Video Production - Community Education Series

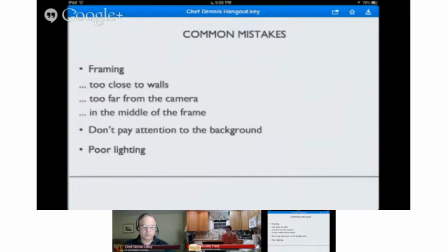My personal favorite is people not paying attention to the background. And so this is where, you know, I think what ends up happening is people will just say, you know, oh, it doesn't matter. I'll just sit here and the camera will go here and I don't really care.
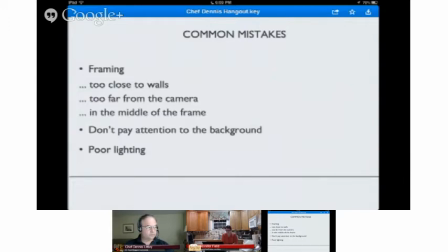And so I think that the background, it's sort of like when you find hair in your food. It doesn't really matter, and it's not a big deal, but it's distracting, and it's probably not going to make for a pleasant experience.
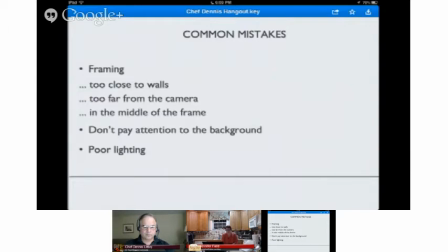So keeping track of what's going on is really going to help in the long run. The other, I think actually the most important, is lighting. And, you know, 90% of it is really lighting.
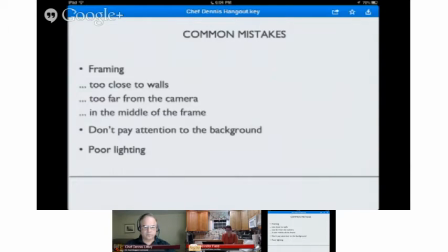If you're trying to do something with your overhead lights or in-house lights, it's really not going to help you very much. And what I'm going to do after I go through these quick images is we'll do a demo here and then we'll also go into Ginny's kitchen and she has she's done it.
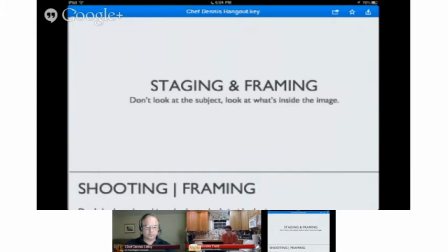So staging and framing. This is my friend.
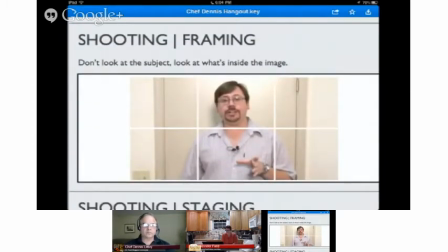I'll call him Larry. So here's what I'm talking about. Larry, I'm proud of him because he's using a microphone. and that's a big step but you know I mean that hinge in the door is killing me the lights are killing me there's a big glare if he had stood away but he just said you know I got to bang out this video
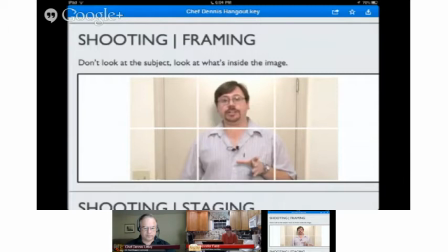and I think that that door is gonna make a great background and so clearly
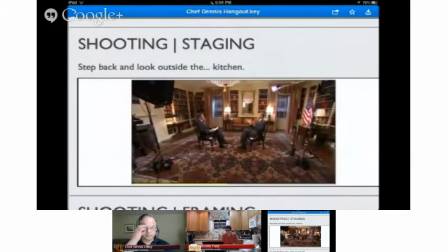it's not so here's where this was this I was lucky to be able to find a shot like this because if any more if any of you watch news or sort of press releases or things of that nature,
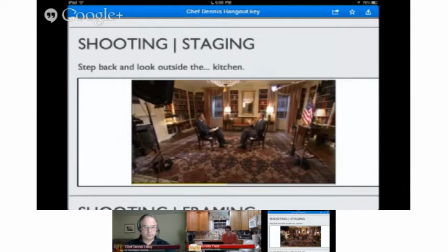this is where you have to start thinking outside of the box and not be so literal. So Larry, the literal wall standard buyer, he really, a lot of times people think, I need to be in my kitchen to let people know that I'm a chef and I'm working in the kitchen. But that's not really the case. You can kind of step just outside of the kitchen.
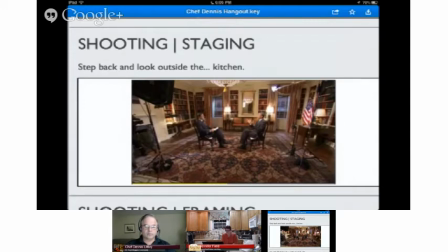Or in this case, what you'll often find if you start paying attention, which you might, is people are standing in the middle of a room, or seated in the middle of a room, and what that does is it really gives you the opportunity to light scenes, and I'll show you how that's done.
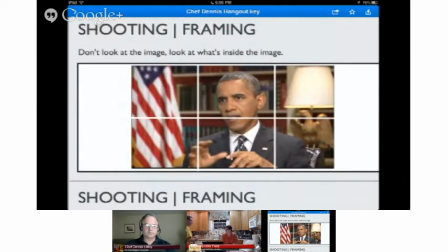So here's that same scene, and another technique that I like to use is really breaking your image into quadrants. So here you've got a 16x9 image with six boxes, and I don't even look at the subject anymore.
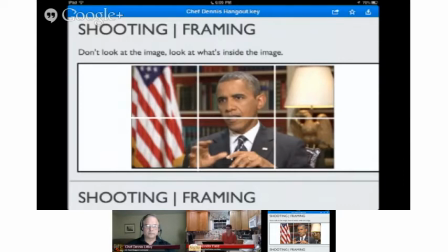I don't even care who's in the shot. What I'm looking for is what's in the first box, what's in the middle box. A good test is will each of these boxes stand on their own as an interesting image or a picture. So you're assembling six pictures essentially.
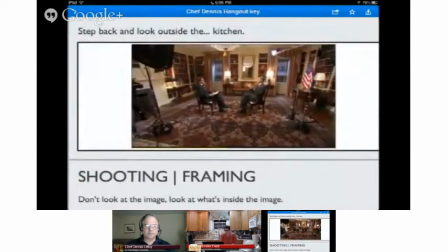So if you look back at the middle of the room, you can see how far he is from that flag.
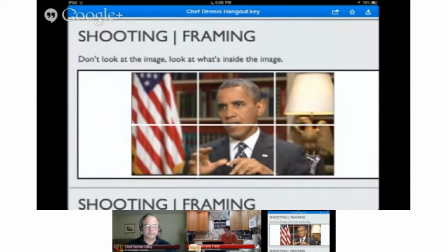And what that does is it really gives a nice depth and some really nice distance from that background where they can add some lighting.
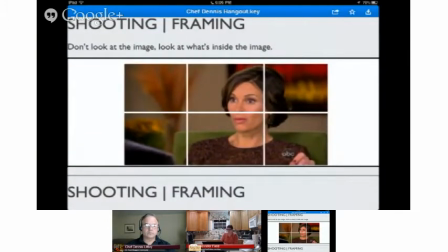Here is the lovely and talented, what's her name again? Something Vargas or another. She's very puzzled. But again, looking at this image, forgetting about her altogether, you can see that we've got some flowers in the background, we've got some color texture on the right hand wall.
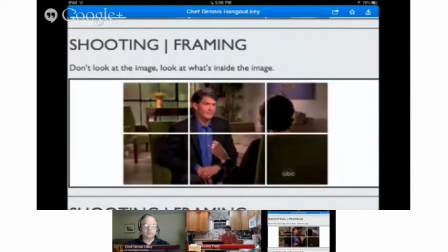It was part of an interview, and what I want to point out is they're just sitting in the middle of a room, which you've never noticed that, you've never picked up on that until I just told you. But what it does is it really creates a nice texture for a background. And so that's what I really want people to do in their kitchens as well. Don't stand next to the microwave or the refrigerator.
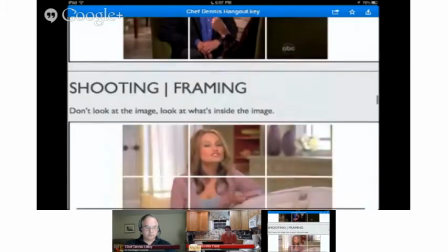Maybe stand away from it a little bit. Here's our lovely friend Giada.
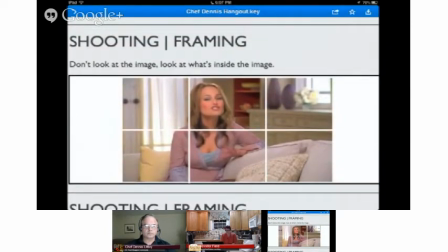Similar shot. So now what I like about this particular shot is what is she doing on the couch? So, again, not so literal. This is, you know, a casual day at Giada's house. We're just hanging out. It's totally we're going to make some brunch. We're having a good time. but there's a nice distance from the background. She's got, you know, those wonderful pillows.
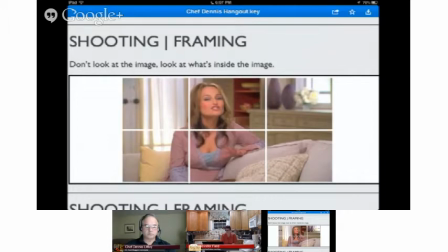She's got, you know, she's got giyatta going on there. She's telling a story.
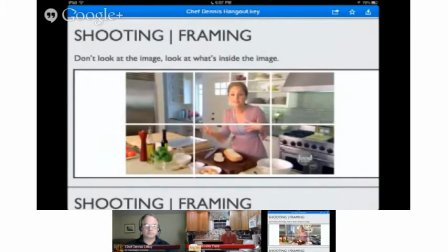That's right. Thank you, Denise. So this is from that same show. And what I like about the way she's got this, you know, this laid out here, and this is something, if you've got an island like this, we in our kitchen don't have the luxury of having a giyatta-style kitchen.
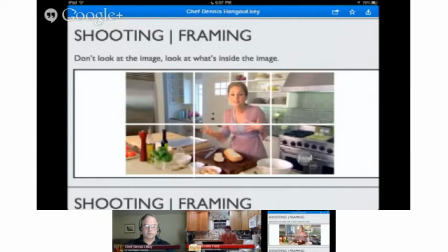But what's nice here is if you look at each of those little boxes again, So I'm going to look at the bottom left, and you've got that nice little placement of that parsley or something, or the olive oil and all that stuff. The stove fits in nicely.
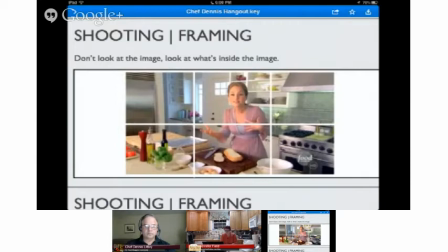You know, they don't all have to be a pitcher, but they're kind of contributing and then not distracting. It's not a light switch. It's not a clock. It's not anything like that. Here's a picture of our kitchen.
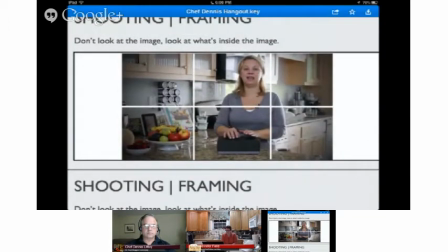This is Denise, and, you know, again, we're trying to achieve the same thing. And the – actually, let me go back here.
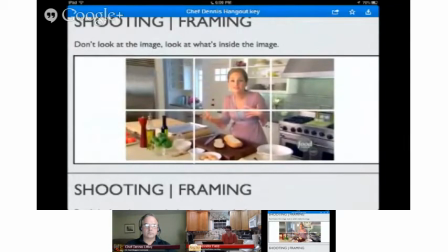I want to go back to Giannis. An important point here. From a lighting point of view, it looks really subtle, and it doesn't look – and that's really the key. The key to lighting is to try to make things as subtle as you possibly can without, you know, letting people know too much.
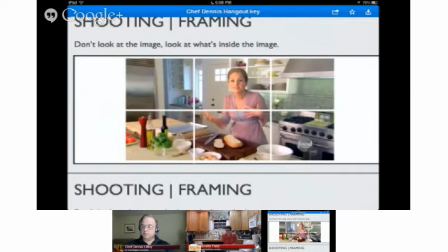But one of the main things – they have an enormous softbox right in front of that island. I mean, I've seen it. I think it's like six feet by six – it's ridiculously big.
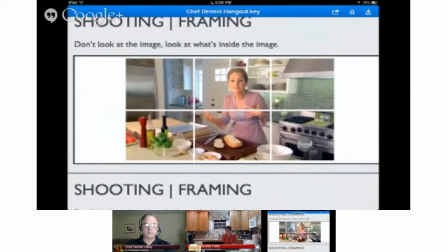And that's what's creating that nice, soft, glowy look on her face and the nice shadows on half of her face, which give that image depth. And then I'm sure there are backlights and all kinds of stuff. As a matter of fact, this is actually, I don't think this is anyone's house.
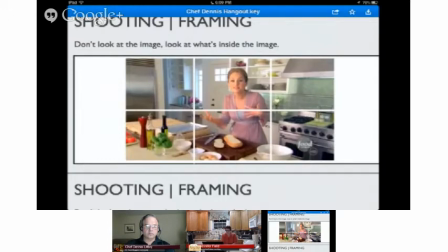It's probably a set, and there are probably lights going through those back windows. We don't have the luxury, so we work with what we've got.
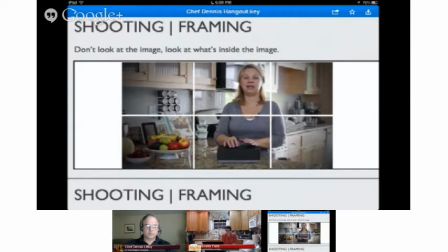And what I like about this, already I can, you know, I like the fruits on the lower left. I'm not a big fan of that light switch over there on the top left, but I can't really do anything about it. You know what? I like pointing out that we probably should have cleaned or taken the dishes out of the sink.
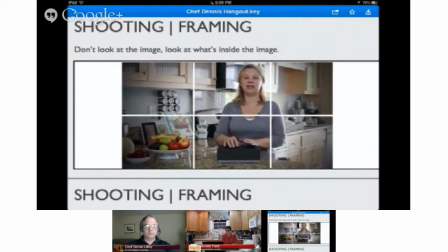But, you know, it's okay. We're making some videos here. It's all in good fun. We don't have budgets.
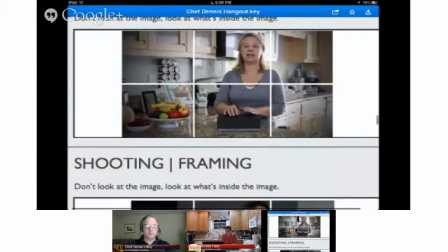And I'll review the lighting here as well, but I just wanted to break that up. Here's another piece of video.
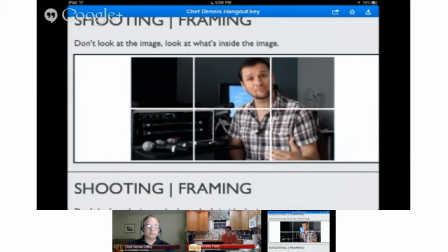This is just one light. I'm just sitting next to a window. I probably should have put some stuff in the top left-hand corner, but it worked for what it had to do.
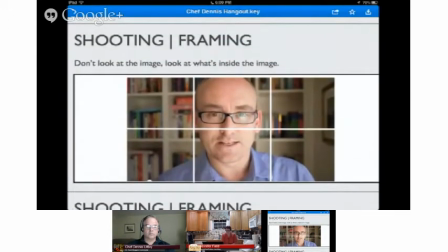Here's a video of Darren, he's a pro-blogger, and he was experimenting with cameras, and he's a photographer, so he already understands the concept of framing and things of that nature. And again, he's in the middle, it's okay, I mean he's doing that sort of relationship type of connection,
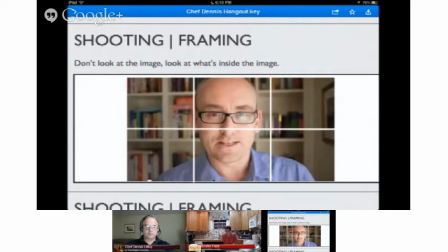which is more sort of informational and news-based, but he's got a nice bookshelf back there. I think the only thing that's distracting to me is you probably should open the blinds so that we don't see the reflection of the glasses. Glasses are tough. Those are really hard to contend with. And one of the tricks that you do, I can show you,
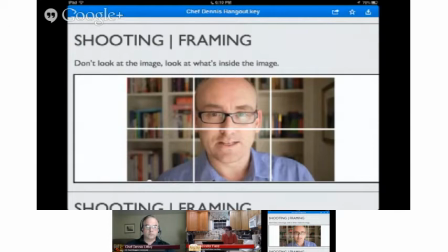is you just lift the lights up higher and put them pointing down at a 45-degree angle.
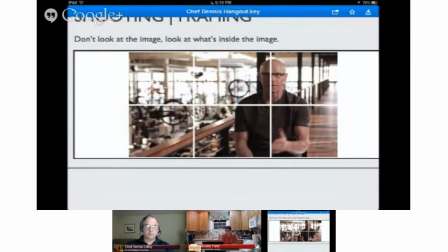I want to go through these really quickly. And so this is the founder of Cliff. This is at the Cliff Bar headquarters. What's cool about this location is they've got bikes hanging from the ceiling, but the reason I wanted to point it out to you is he's really sitting in a hallway.
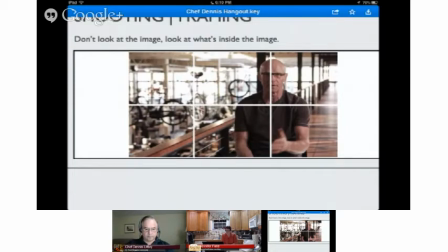You wouldn't have paid attention to that otherwise, but it's like, okay, we'll just sit you here and we'll have a long hallway that goes away forever. And these are just some concepts and ideas that I want you to look at or think about when you're in your house and where can you stand that might be a little bit more interesting or compelling when you're telling your story.
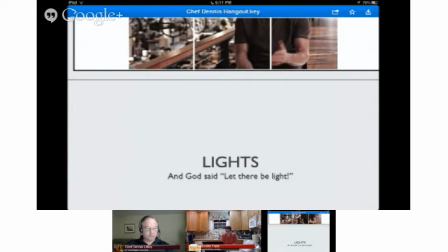So far, so good. Any questions, Chef Dennis? Am I going to go too fast? You're going great.
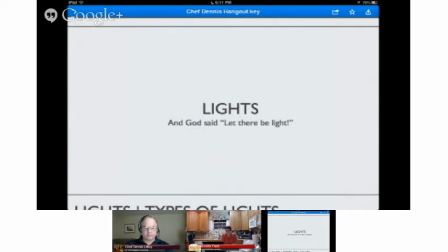We don't have anything on the board yet. Perfect. We're 10 minutes in. I don't want this to go all night. I have a tendency to be long-winded. So let's talk about some lights.
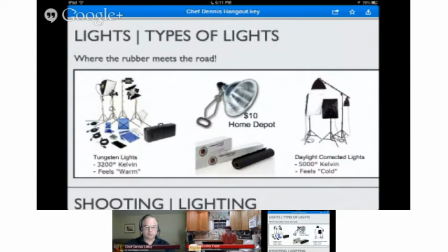These are your basic light options.